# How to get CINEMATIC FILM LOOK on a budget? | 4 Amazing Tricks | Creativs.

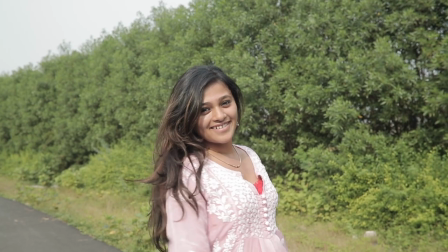While shooting this video I wanted to keep my aperture at f1.4 but the hard sunlight won't allow me to do so and therefore I was not
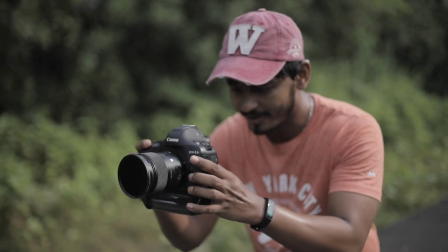happy with the result whereas with the ND filter I could easily keep
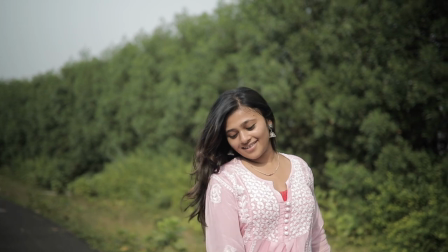higher apertures which helps me to achieve that cinematic look even in the hard
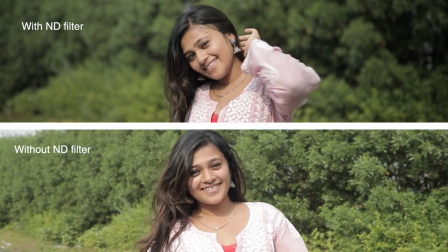sunlight the next best thing you can use while shooting your film is reflector reflectors help you to generate a key light while bouncing the sunlight it helps you to diffuse lights and also to create shadows.
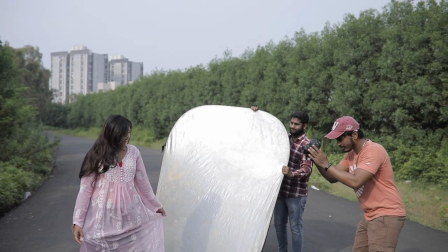This is how we created a key light by bouncing the sunlight using a reflector.
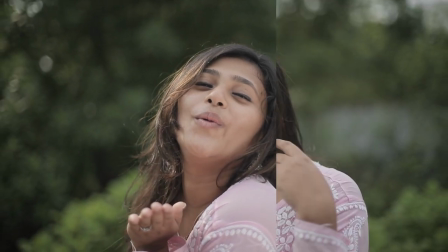And this is how it looks without the reflector.
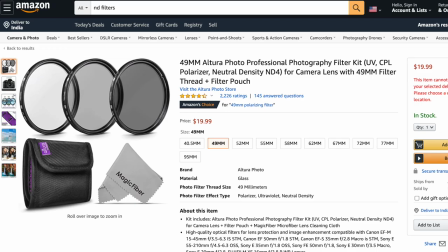Talking about the budget, a decent ND filter will cost you around $20 to $35
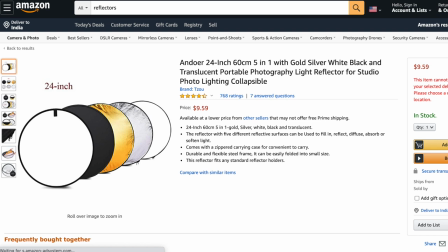and a basic reflector will cost you somewhere around $10 to $30. The next point is stabilization. Stability in film is very important to minimize distraction and to give you that smooth cinematic look. There are certain hacks for stabilization and you can also stabilize your footage in the post. But still, there are lots of limitations to it. Let me show you an example.
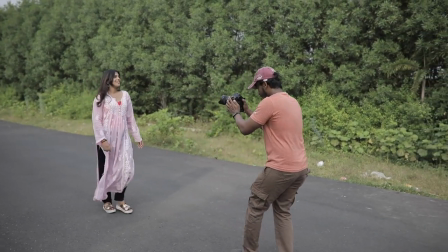I want a simple follow shot of this girl walking. I tried taking it handheld. This is how bad it looks. Now let me stabilize it.
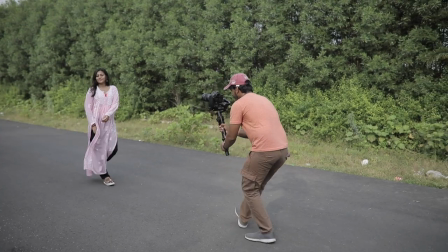Still not up to the mark, right? now let's shoot this with a gimbal see the difference this looks so smooth now I know you will tell gimbals are expensive
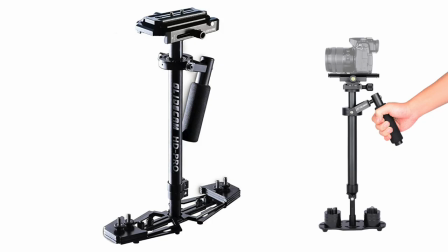so here is the alternative that you can use glidecam glidecams are manual stabilizer that uses camera weight to stabilize your footage there is no battery no motors it's completely mechanical but the results that it gives it's outstanding and if you are low on budget this is definitely for you a basic glide cam can cost you anywhere around $40 the next point is color a good color correction
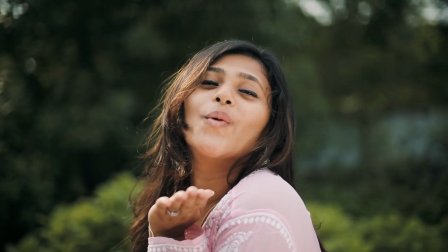gives life to your footage you can simply use different lux and color wheels to play around with your footage identify the mood of a video and never ever ever over to the colors now here is a bonus tip for you I'm sure till now you would have definitely created a good cinematic look one small hack to give a good cinematic look is to
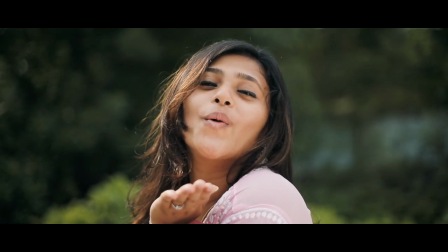add cinematic bars you can do it by adding an adjustment layer and cropping the top and the bottom of the layer to your desired look so that's it guys i hope now budget won't be an issue for you to achieve that cinematic look if you have any other questions leave them in the comment section if you enjoyed the video do hit the like button to subscribe to our channel stay tuned stay creative.